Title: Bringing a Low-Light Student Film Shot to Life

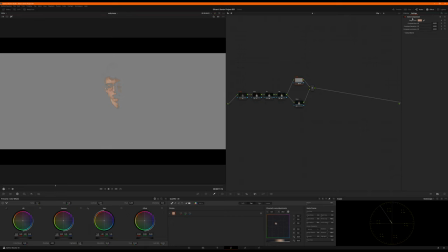We are gonna go ahead and squeeze his skin tone to be a little more unified in saturation and hue. Then I'm gonna use my offset wheel just to pull it back. You can see it peeking out now right there. Use offset just to pull it back a little bit, just very ever so slightly.
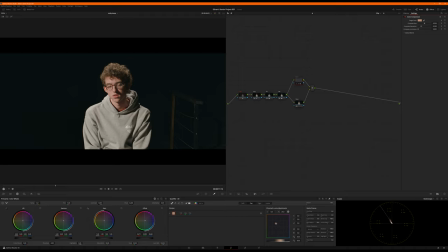Off, on. There we go. You can really see he's got a little greenness to him. Now without that, pulls it back, looks much cleaner. Okay. On the sweatshirt, it's light gray, but what I want to do is make it a little more than light gray.
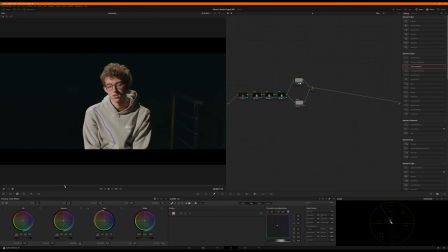I want to pop it out a little bit. And in fact, I'm going to slide down here later in the shot so I can see the whole thing.
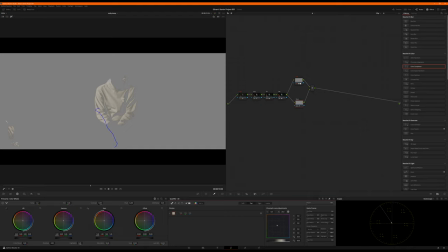Really draw the eye to him
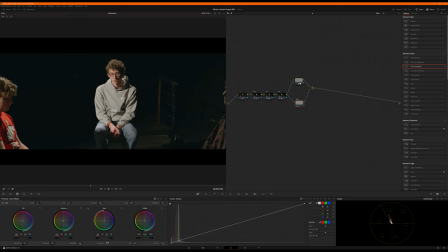by popping this, and I'm going to desaturate it. Take it down to about 15%. Love that. Off, on, off, on. You can see the difference. And then I'm just going to flip back to parade. Going to pop it up just a touch, make it feel a little more alive.
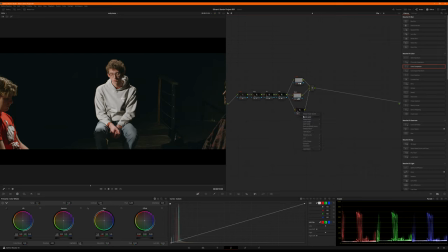Okay, for kicks, why not do this too? I don't remember if I did this when I originally graded this shot, but let's go for the jeans.
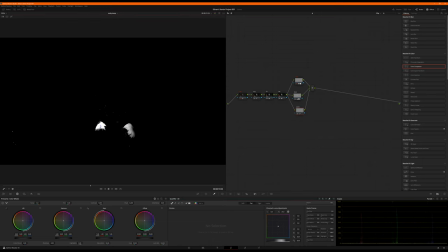Because at least in this medium framing, the jeans, it's going to be a ton of bleed. Maybe I'll just keep it to the really well-lit parts.
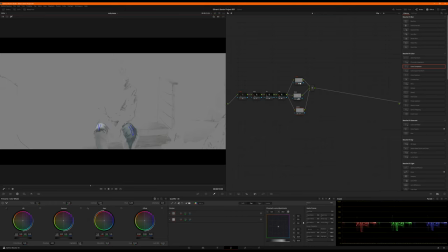This is experimentation right here. If you ever wonder, this is why my thumbnails look different than my final result, because I never do it quite perfectly exactly the same.
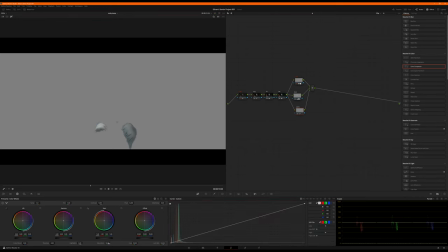All right, so what I'd love to do here is just bump up some saturation. And I'm just gonna go to the blues on the curves. Just punch it up a little bit, make it a little bluer.
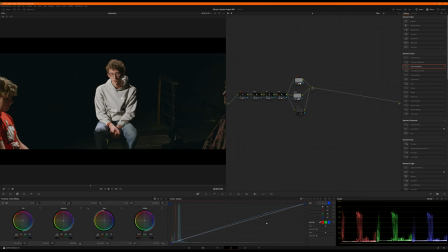So now off, on. Oh yeah, just a little bit of color right there. It's really nice. Okay, I'm gonna come to, let's see. I'm just gonna go ahead and, heck is my node? Okay. I'm going to make a node after all this called adjustments. I might should have put this in front.
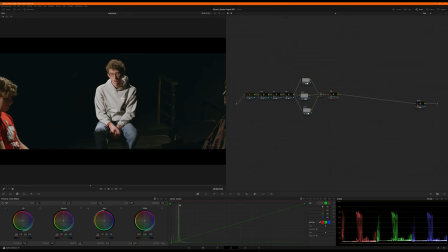I just want to pull this green and the shadows down just a little bit and tighten that up. Ever so slightly. And then I'm going to do the same thing for blue.
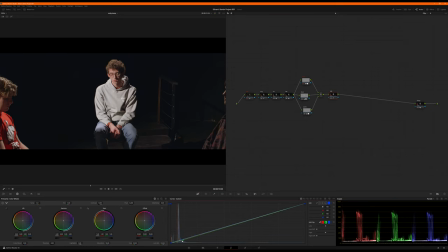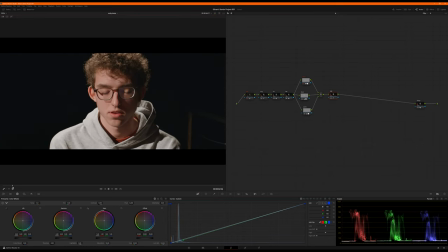Liking that. Now I'm going to slide down the line. Well, I'm going to come back up to the top. Okay, he looks really good. Saving this before issues. Pull back my noise reduction just a little bit.
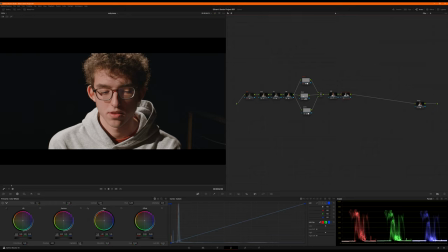Okay, so let's go from adjustment. I'm going to drop something I don't do a lot, but
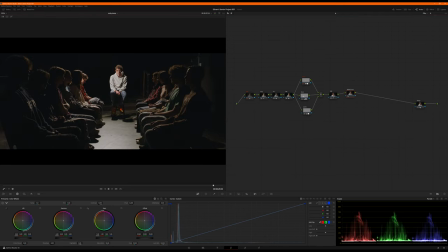in a shot like this that's so predominantly, you know, either dark or light, I'm going to do a black and white desat.
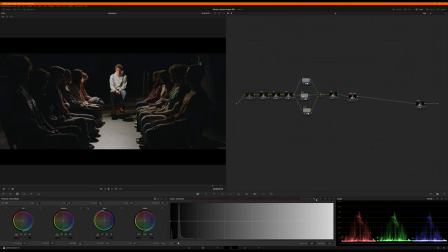So I'm gonna come over here to my loom versus sat, and I'm just gonna set some anchors and then just desaturate everything above that anchor and below that anchor.
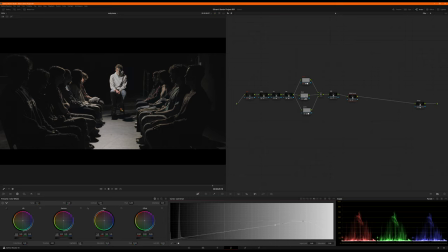If I pull this up, you can see what it's doing. It's just really sucking the color out of everything. I really only wanna get the bottomest of the bottom end. And what that does is just makes the true dark grays that you see spiked here,
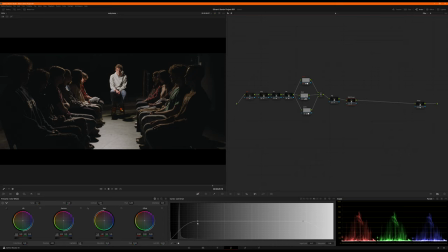and just maybe whatever this little peak is right there of black, it's just gonna completely desaturate it to make sure it's pure gray, charcoal gray, or as Lego Batman says, really, really, really dark gray.